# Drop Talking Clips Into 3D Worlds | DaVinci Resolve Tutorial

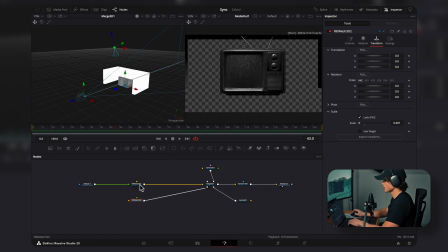Now in our 3D viewer here, we can see the desk, so we're just going to select our TV and drag it up on top of this desk just like this. Now we can take our camera and drag it up as well.
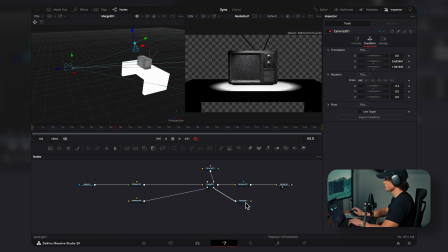Now, as you can see, this lighting looks a little bit weird, so we're going to select this spotlight, go to controls, increase the cone angle so it's a bigger light. We can also decrease the intensity a little bit. Again, I just downloaded a wood PNG off of Canva, so we'll drag that in and connect it to our desk, and it's going to texture it just like that.
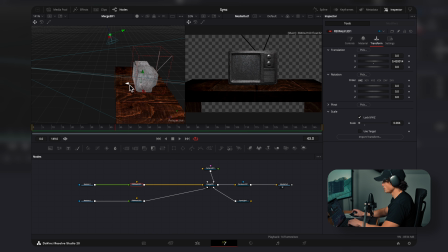Now, I'm just going to zoom in a little bit here, and I'm going to place the TV more towards the front of the desk. I'm going to drag in a 3D lamp just like this and connect it to the merge, go to transform, and scale it all the way down. I'm just going to place it beside the TV, and then I'm going to rotate it this way, so it's kind of like that.
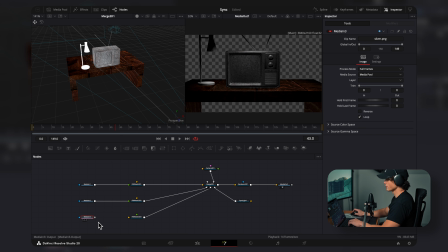Here's a silver texture, just a silver PNG, and I'm going to connect that to the lamp. Now I'm going to add in another spotlight and place it just under this lamp so it looks like the lamp is on. So I'm going to hit shift space and search spotlight. Before I connect it, I'm just going to position it.
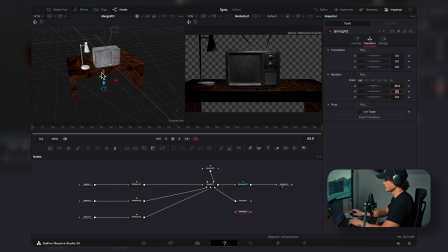So I'm going to go to transform, rotation to minus 90 so it's facing straight down. I'm just going to place it right inside this lamp.
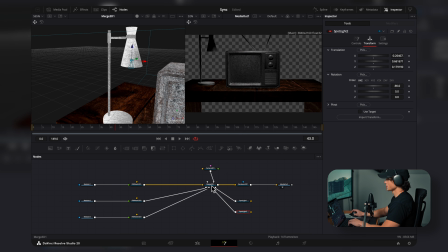Now we can connect it to the merge. As you can see, it's just a little tiny circle. So we're going to go to controls and increase the angle quite a bit and then increase this angle so it's softer light. Something like that should be good for now. Now I'm going to drag in our MP4 video of our talking person and we're going to connect an image plane 3D to this.
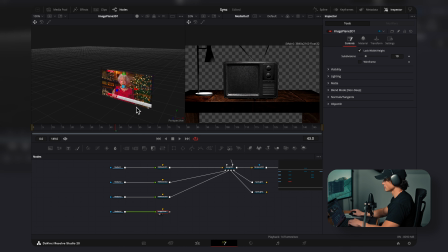Now I'm going to drag this image plane into the viewer so all we can see is the image here. And as you can see, I want to crop these ends to fit this TV. So I'm going to select it, hit shift space and add in a crop. Now we can crop this image to be a little bit more square so it fits in the TV.
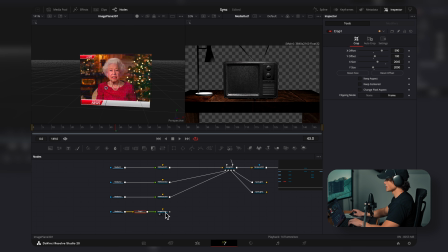Something like that should be good. So now I'm going to select this image plane and connect it to the merge. Now I'm going to drag this merge into the viewer just so that we're viewing everything. We can go to transform and scale down the video and we can just place this in front of the TV.
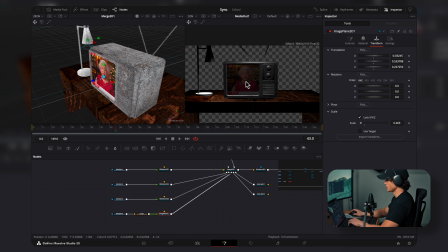Something like that should be good. Now it looks a little bit dark because the lighting isn't shining on it directly. So what we can do with the image plane selected is come to controls and under lighting, we can check off this box affected by lights. And that way it's not affected by the lights. So it's just automatically bright. Now here's another 3D object of a chair.
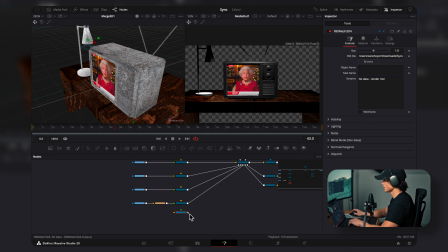So we'll just drag that in and connect it to the merge.
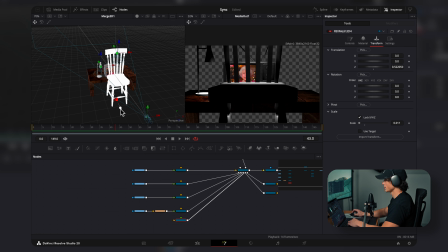We can size it all the way down and then we can bring it over here and rotate it this way, make it slightly smaller.
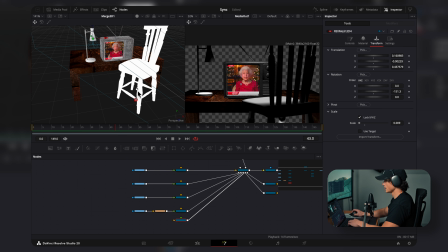And then we can just kind of place it to the side here under the table. Something like that should be good.
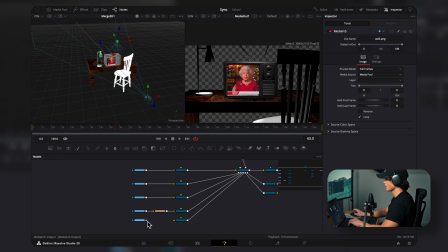Here's just another picture of wood I downloaded off Canva and we're gonna connect this to the chair and now it's textured like that.
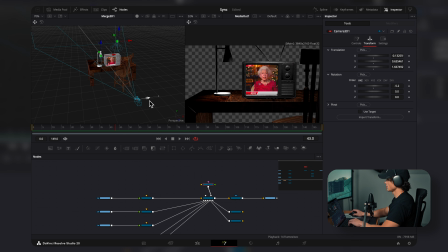So now I'm going to select my camera and I'm going to position it where I kind of want the scene to start before we put in the background here. So I'm going to rotate the Y axis just like this and zoom back a little bit just like this. Now I'm going to hit shift space and add in a shape 3D. This is gonna be our wall.
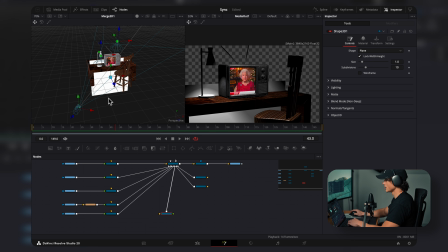So I'm going to connect this to the merge. And as you can see, it's just like a flat plane. So we can drag this back and size it all the way up pretty much.
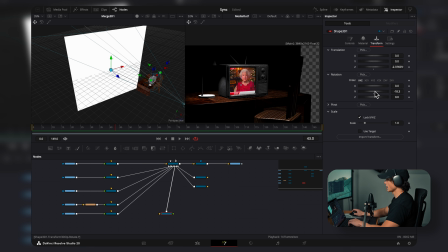Under transform, I'm going to rotate the Y axis, put it at a bit of an angle like this.
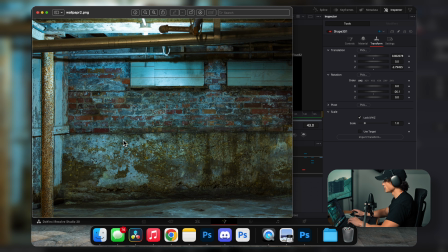Now I downloaded an image like this. You can really choose whatever image you want because it's not going to be super visible.
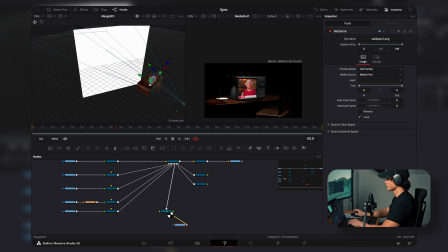I'm just going to drag that in here and connect it to our 3D plane. And as you can see in our media out, you can't see the background yet because there's no light on it.
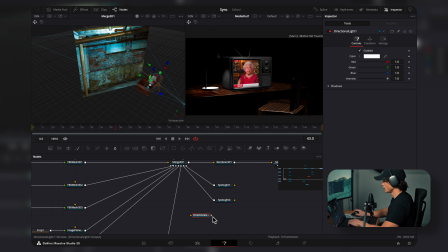So I'm going to add in a directional light and we're going to connect that to the merge. As you can see, everything is lit up.
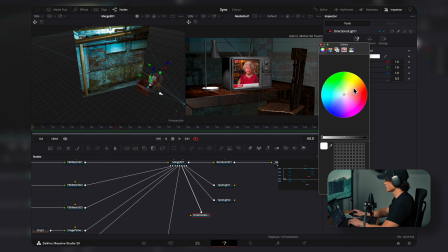So we're just going to turn down the intensity quite a bit. You can also change the color. This really affects how the scene ends up looking.
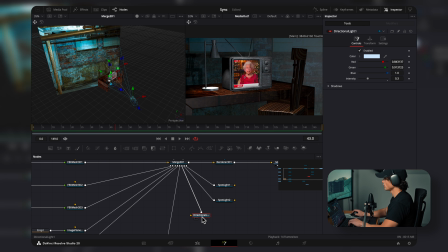I'm just going to go with kind of a off white blue, kind of like that. Now with the directional light selected, I'm going to rotate the Y axis just like this.
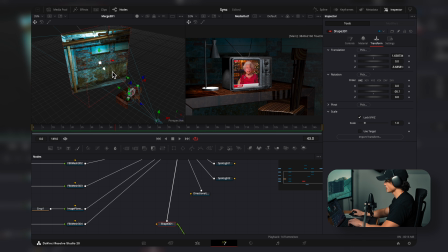And what I'm going for is these shadows just for extra depth. The further back this background is, the more parallax effect you're going to get when your camera's moving. So on the first frame here, we can select our camera and under transform, we can just keyframe all of these options.
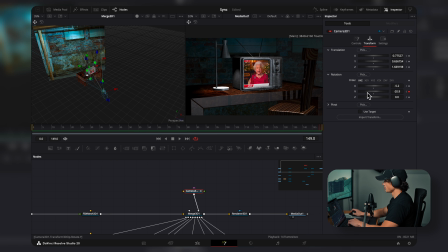And we can come to the last frame and we can position our camera where we want it to end. As you can see, we have to make our background a lot bigger, just like that.